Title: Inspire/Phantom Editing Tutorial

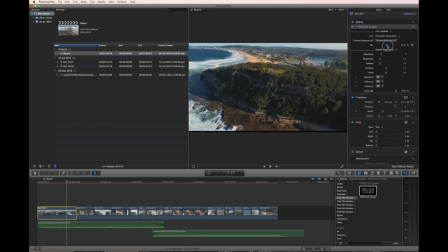(41:23)
Of course, I shot in log, as I always do, with -2 contrast and -2 brightness, just to protect my highlights and all the tones. So as you can see, when you grade it, you have all this wonderful stuff to work with.
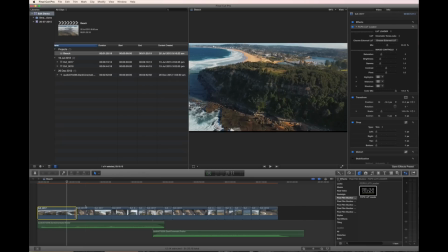(41:39)
Now, I'm literally just going to copy this clip and select the rest. And I'm going to come up here and paste attributes. And I want to paste the effects with the LUT.
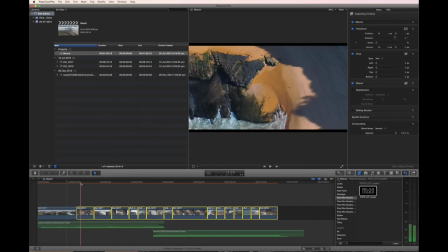(41:53)
So now that LUT will be on all of my clips. And I can go through individually and decide how strong to make the LUT on each one. So clip by clip, I can say, okay, that's nice.
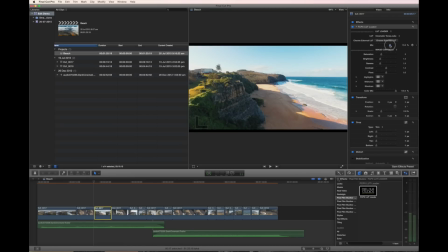(42:11)
This shot is a bit weak, so I might actually put a little more of the LUT. I can also have some controls in here to control the gamma, so I might bring the gamma down a bit and bring the brightness up just a little bit, just to have a little more interest in that shot. Next, see these ones with the rocks, I love all the kind of rusty colors that are coming out here, so I can push this, you know, quite hard.
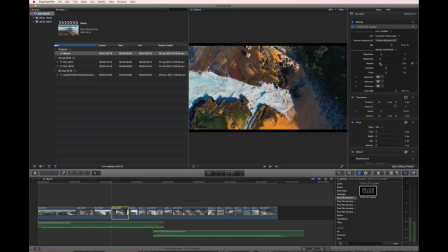(42:34)
The more I push it, the more interesting it's going to get. Again, think about your goal. If your goal is to make an art film, push these things as hard as you want. But if you're making a
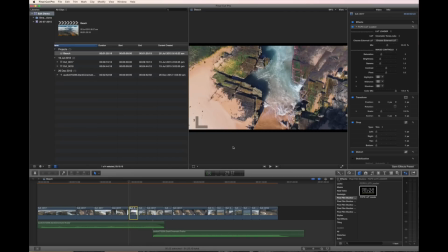(42:46)
documentary or something that otherwise needs to be realistic, then you know, go easy on these things. But since I'm just having fun, I can push these as hard as I want and make it very interesting to look at.
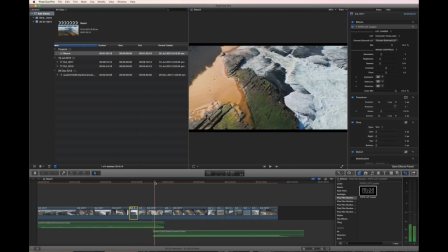(43:01)
So I'm going to push these clips quite hard. That one I might leave alone.
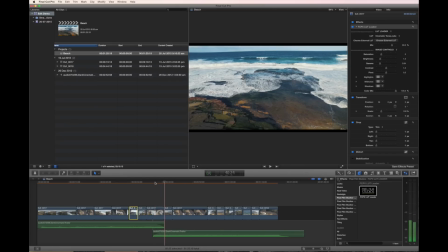(43:06)
That looks fine. What's happened here?
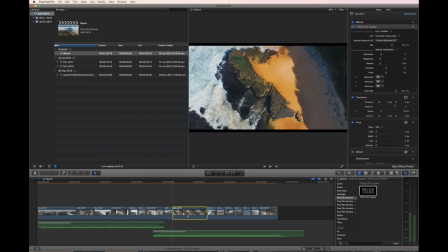(43:11)
Yeah. Okay, this one I want to push quite hard because that's another one of those interesting shots. You see all this great contrast. You know, it's dark over. You know, between the white caps here and the shadows over here, and everything in the middle.
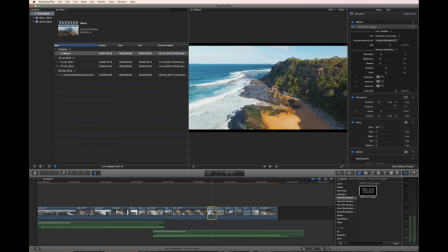(43:27)
Just beautiful. This shot, yeah, this could use some work to make pretty. I think I can tell it's a bit overexposed, so that's a shame, but I'm still going to use it.
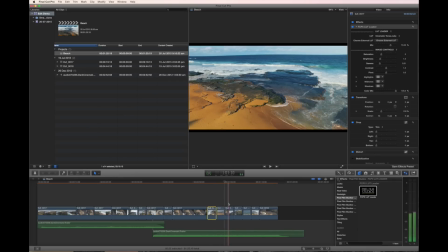(43:40)
Leave that one alone. Push this one a bit harder.
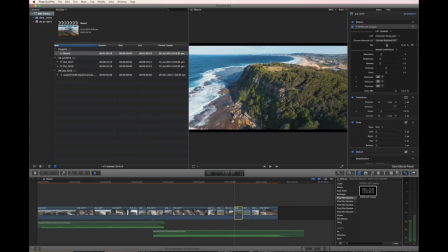(43:48)
And push this one a bit harder. And drop the gamma a little bit. That's good. Don't know if this one will get dramatic or not.
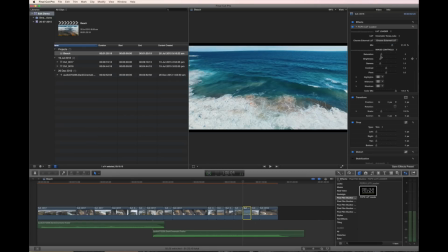(43:59)
Let's see. Oh yeah, it's quite nice what it does. Might even add some saturation to this. Really get that water blue. Bring down. Okay, yeah. So you see here, you know, a shot like this really has brought out all these different colors and aspects, which is nice.
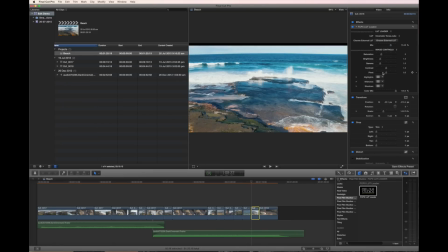(44:16)
This one, very dramatic. You have the waves crashing, you know, so we can just go to town on this one. Bring up that saturation a little bit. Just bring that almost to 100. So we're just really driving this LUT now. You know, so you can just see. Again, it's for me.
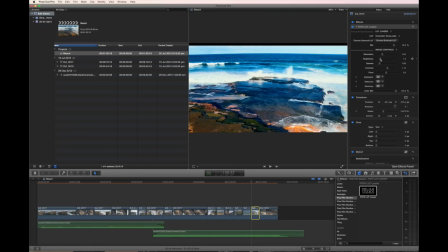(44:36)
It's all about contrast from the darkest areas to the brightest areas, getting everything where it should be.
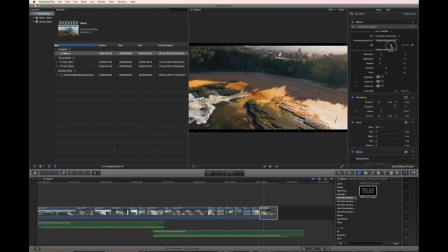(44:44)
And then this final shot, you know, kind of flying off into the sunset. We just bring that down, bring that up. make that really interesting. So that might be a bit strong.
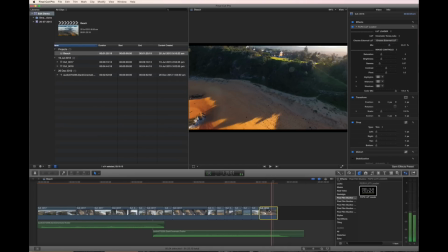(44:58)
I may have overdone that a bit, so just back off on the LUT. And then here I'm just going to put I'm not going to put anything at the end, at the start.
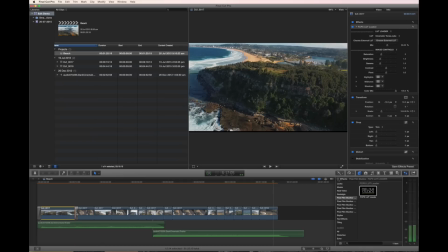(45:05)
I'm going to put just a very simple crossfade at the start, just so this fades in.
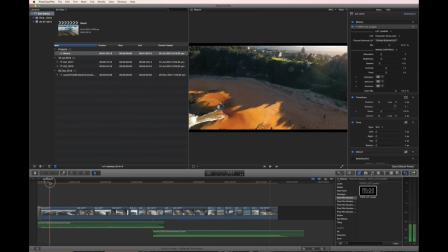(45:11)
And before I mentioned this letterbox and the fact that this recropping obliterated it,
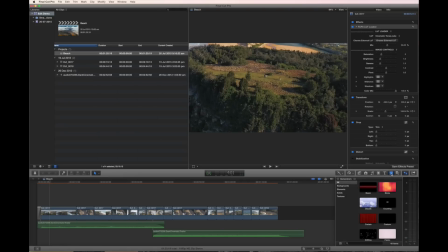(45:19)
many ways you can bring that back.